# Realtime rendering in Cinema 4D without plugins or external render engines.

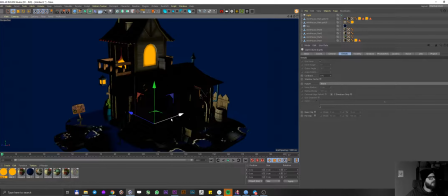1212s
First I'm going to create a simple OmniLight, drag it out here.
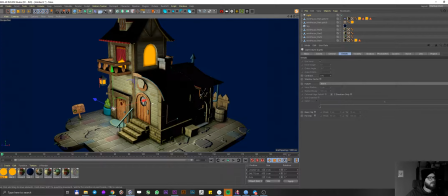1218s
I wanted to add a couple of things to this OmniLight before we go ahead and start using it. So the first thing I want to do instead of OmniLight make it an area light.
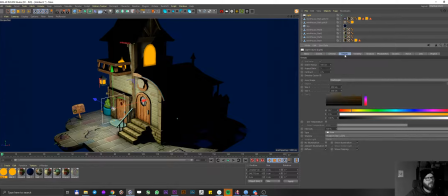1233s
Shadows soft even though they're going to be hard and use the sphere and in falloff I want to use inverse square
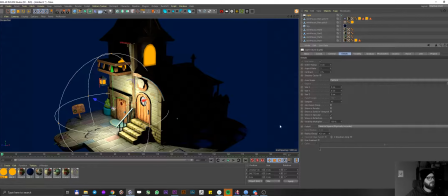1248s
outer radius we can reduce to zero and the radius of decay this is what we need
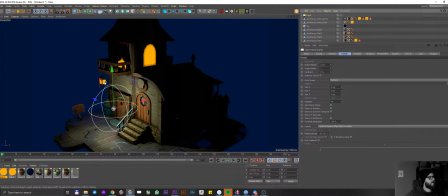1259s
cool so because we kind of have a yellowish light here i'm going to try to match it and sort of
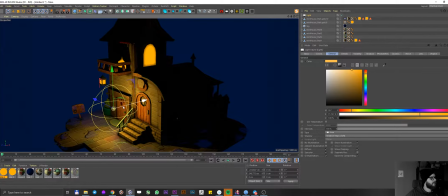1267s
make it a yellowish light here as well i'm going to increase the brightness move it about here maybe
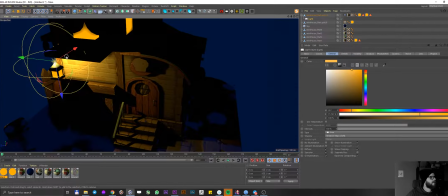1277s
maybe i'm just going to put it here reset the psr and then move it around yeah like this
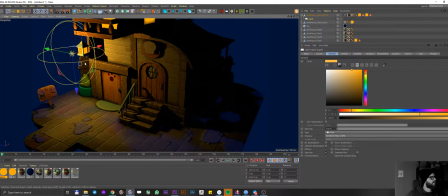1287s
cool so this is like our first light let's
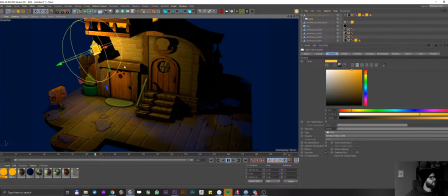1294s
see nice cool you can see we have our shadows moving looking good maybe gonna reduce reduce the decay a little bit or increase actually
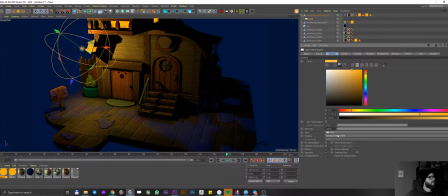1314s
maybe reduce the brightness a tiny bit because I think we're getting the this part is overexposed.
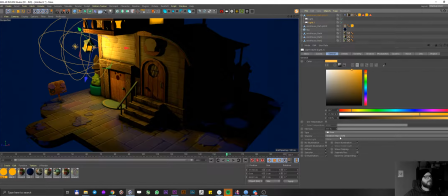1322s
I'm gonna duplicate my light, move it up here, disable the shadows because remember we have to save our shadows. We only can have two light sources with shadows so I'm gonna use it wisely.
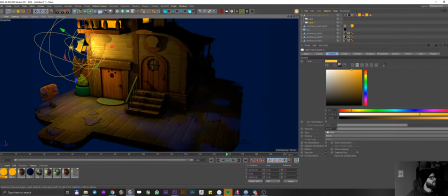1342s
So one here, one here because it would be emitting from all those both sides.
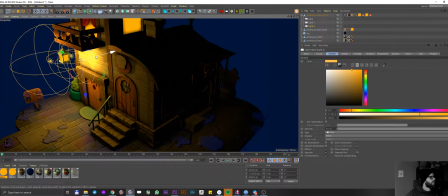1353s
Nice. Might want to move another one here.
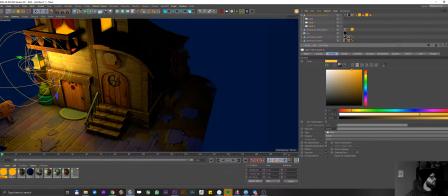1362s
Would reduce the brightness again just so we have a
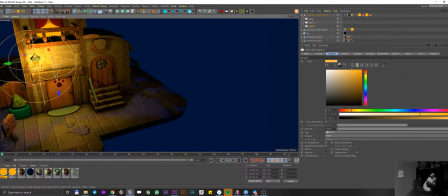1369s
little bit of illumination going on here and
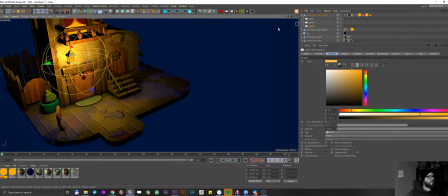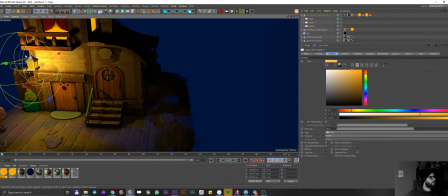this one I think is way too bright we're losing this lovely shadow over there yeah
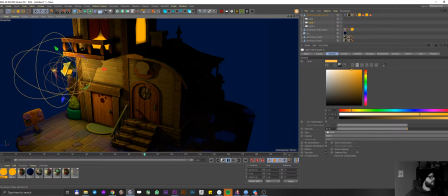1392s
that's looking pretty good
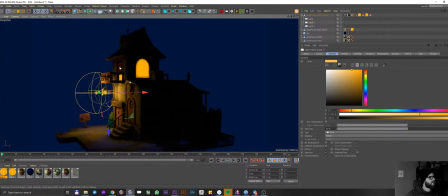1396s
now i want to use the second light source for my shadows something that would be probably like a moon or something so let me duplicate my light source i'm gonna move it
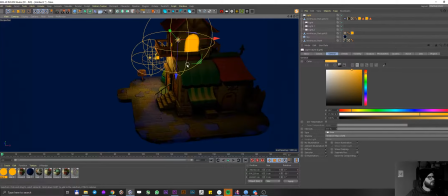somewhere like… I want some of the front of the house to be illuminated a little bit and drop the shadows.
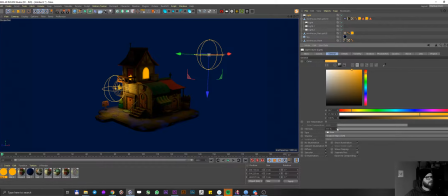1428s
I'm going to increase the brightness. Nice. Maybe something like that is nice.
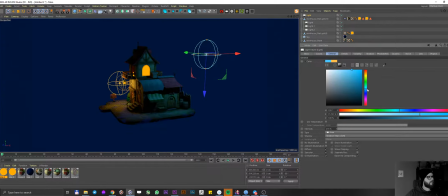1444s
I'm going to change it to blue, something like that. That looks great. Look at that.
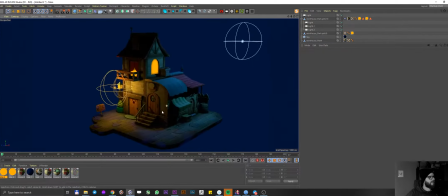1456s
Such a nice cozy, cozy looking house.